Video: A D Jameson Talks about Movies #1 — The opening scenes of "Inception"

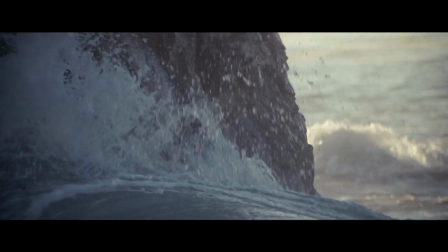[4:03]
Overall, there's nothing all that dramatic about these shots or this opening scene, unlike in many classic films.
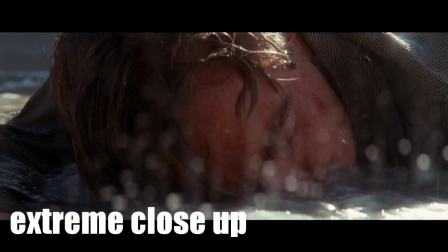[4:10]
And I'm not even talking about great movies like Citizen Kane or Stanley Kubrick films like Clockwork Orange or The Shining. Of course, those are art films where we expect gorgeous, careful compositions. Inception is more of a summer popcorn action film.
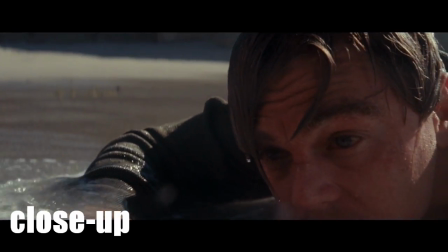[4:23]
But compare its opening to other similar movies, like Star Wars or Fight Club, or any of the Indiana Jones movies, even the most recent abysmal Crystal Skull.
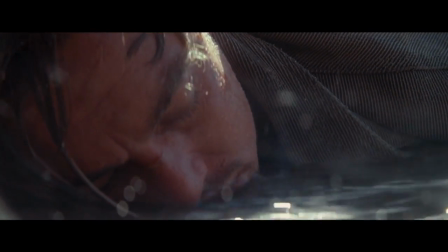[4:32]
It's just not as good. Or even compare it to Christopher Nolan's own Dark Knight. The Joker's bank robbery there is just much, much better.
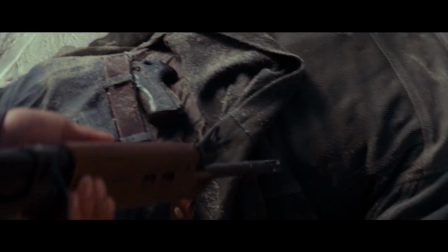[4:39]
Overall, the cinematography in Inception isn't that memorable. With the exception of a few parts, namely the special effects sequences, it's dull.
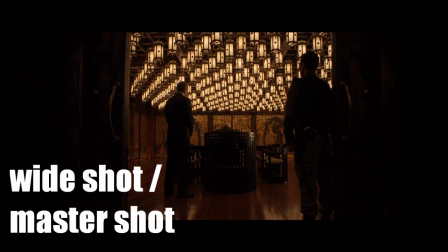[4:46]
It's mostly close-ups of people and things that Nolan wants us to look at. The rapid cutting means that we don't have much time to register each shot.
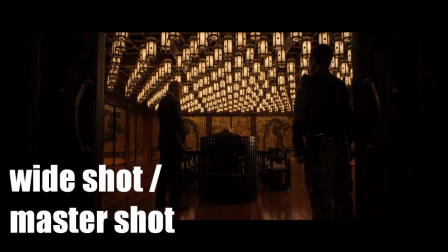[4:55]
So the compositions need to be pretty simple. And every shot we've seen so far is pretty simple, containing usually just one thing.
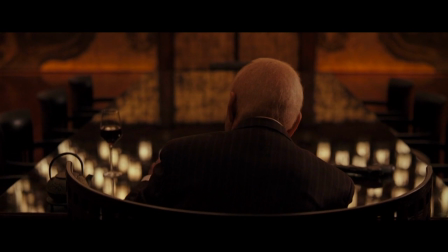[5:01]
There's an exception coming right up, and I'll point it out. For the most part, we're right on top of everything, being told precisely what to look at.
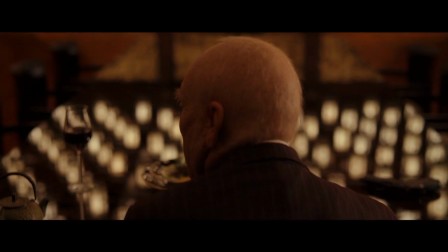[5:10]
In the vast majority of the shots, the photography is very shallow and the backgrounds are all blurry. This shot's actually an exception because you can see the background.
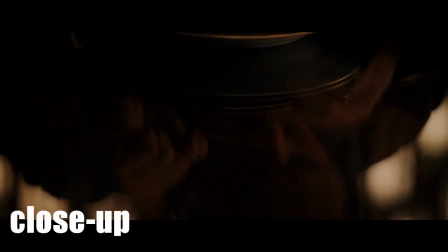[5:16]
But for the most part, they're there just to add flavor. We're not supposed to really look at them. Oh, here's that complex shot.
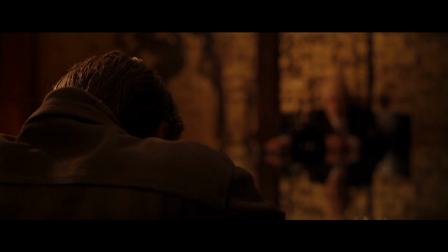[5:22]
It's the next one. Both Dom Cobb and Saito are in the same frame. But notice how even here the focus shifts and it directs us where to look.
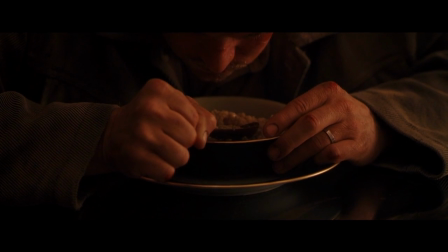[5:32]
So all these close-ups, just like the editing, severely limit the acting.
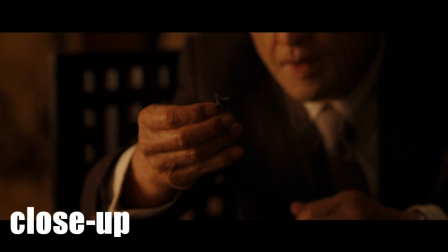[5:36]
Leonardo DiCaprio and Ken Watanabe have only their faces and their voices to work with, and sometimes they get their hands.
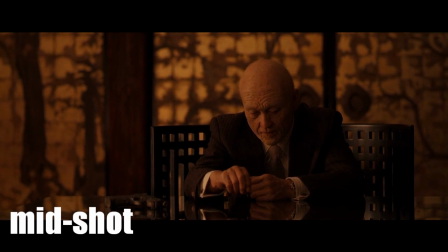[5:42]
I don't know about you, but I find that boring.
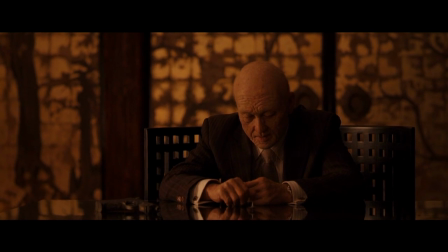[5:44]
Every time Leonardo DiCaprio is in a movie these days, I know I'm going to spend a lot of the time just looking at a close-up of him looking anxious.
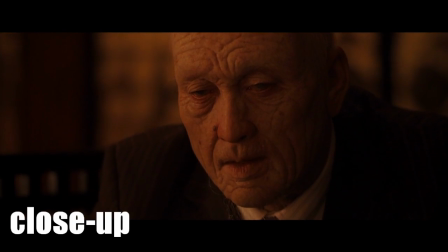[5:51]
And it's just so depressing compared to other movies. Again, I mean simple action movies like The Adventures of Robin Hood, or again, Star Wars, or The Princess Bride.
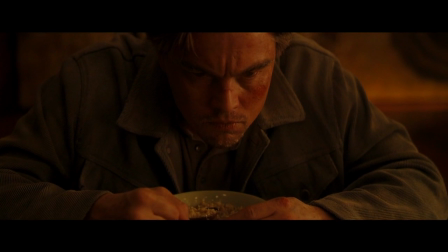[6:00]
I mean, just try to imagine those films if they spent most of their time in close-ups on the actors' faces.
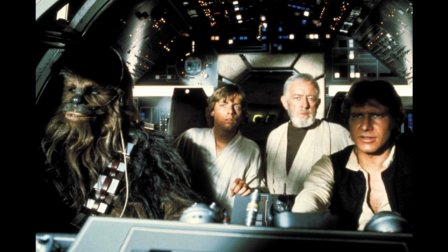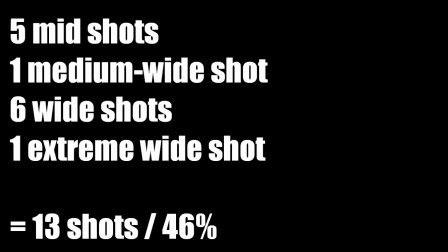[6:12]
So I went ahead and I counted the number of wider shots in these opening scenes, and I included the mid-shots here, which are still pretty close from the actor's waist up. More than half of the shots so far in the film have been close-ups, from the shoulders up.
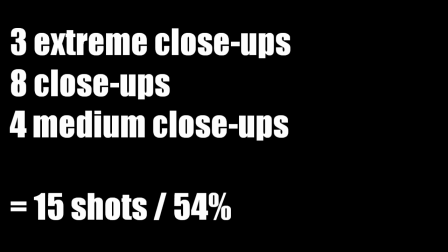[6:24]
So once again, when you watch Inception, you're spending most of your time looking at the actors' faces.
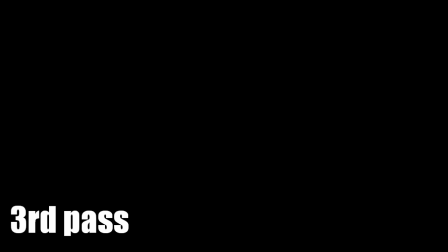[6:32]
Okay, this third time through, let's think about the movie's perspective, which is to say, let's think about what we know and how and why we know it.
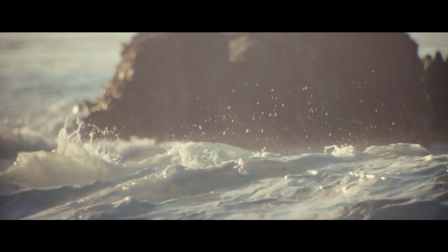[6:42]
We begin with the waves and the rocks. These are establishing shots. They're just telling us where the action is located.
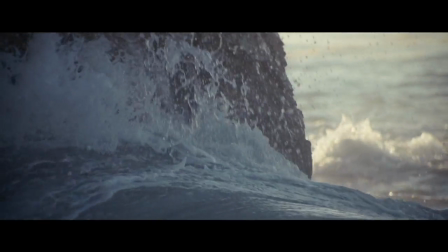[6:48]
We don't know where we are yet, or who's there, or even what's happening. Now we see Cobb.
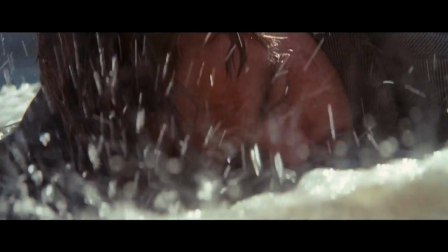[6:55]
And right after this, we see what he's looking at.
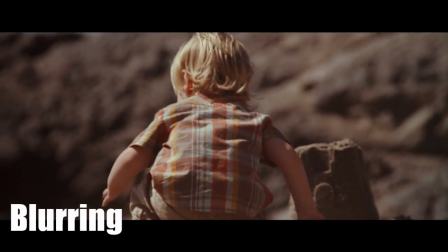[7:01]
Notice the blurring here? It's a point of view shot representing his psychology. He's groggy.
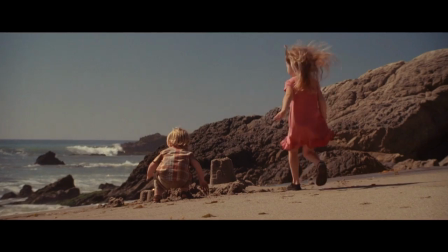[7:06]
These point of view shots repeat. Cobb's looking at his kids, or he thinks he sees his kids.
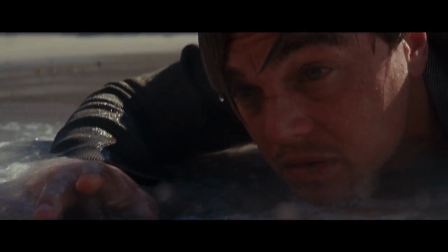[7:10]
So we think understandably that Inception is going to be from his perspective and deal with his psychology, which is true for most of the film.
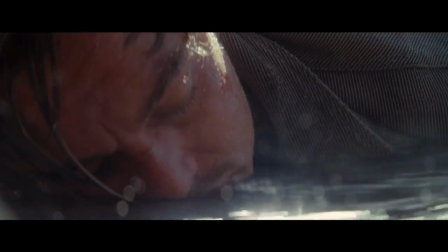[7:17]
He's our protagonist and he's in almost every scene. But notice how right away our perspective immediately starts changing.
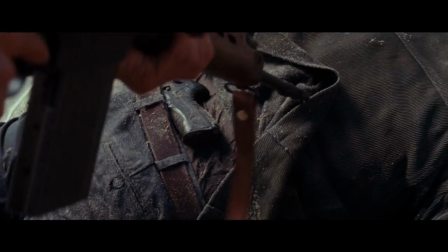[7:24]
We get some shots here from the guard's point of view. And this is also from the guard's perspective.
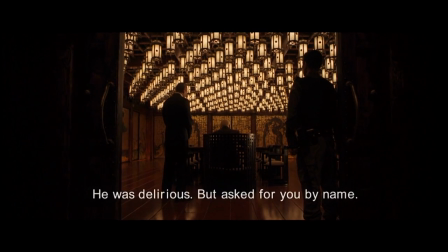[7:35]
And now we're in a more omniscient point of view. Cobb isn't in this scene. And this is another reason why I think including it was a mistake.
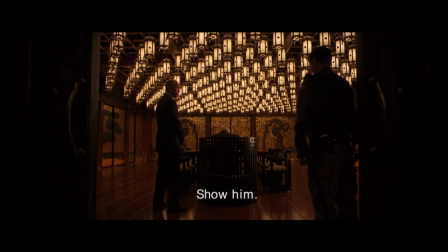[7:41]
Because the film used its first few shots to establish one thing, and then it immediately started contradicting itself.
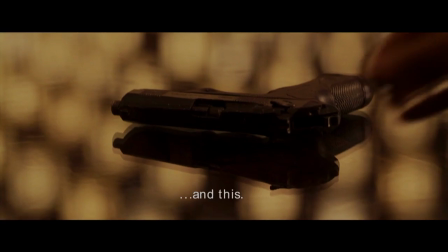[7:47]
And why? Why have this second scene at all? What does it really tell us? Why not just have one scene that takes place inside the palace?
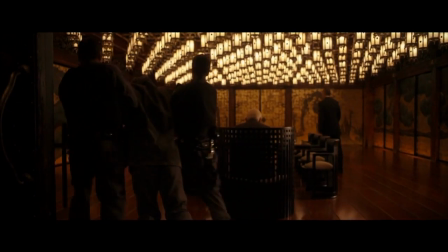[7:58]
It can start right here with the guards dragging Dom Cobb in, and they seat him at the table and they give him his bowl of gruel.
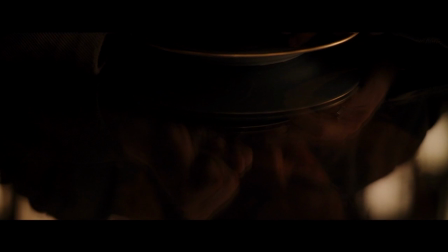[8:03]
And then one guard gives Saito the gun and the top and speaks Japanese.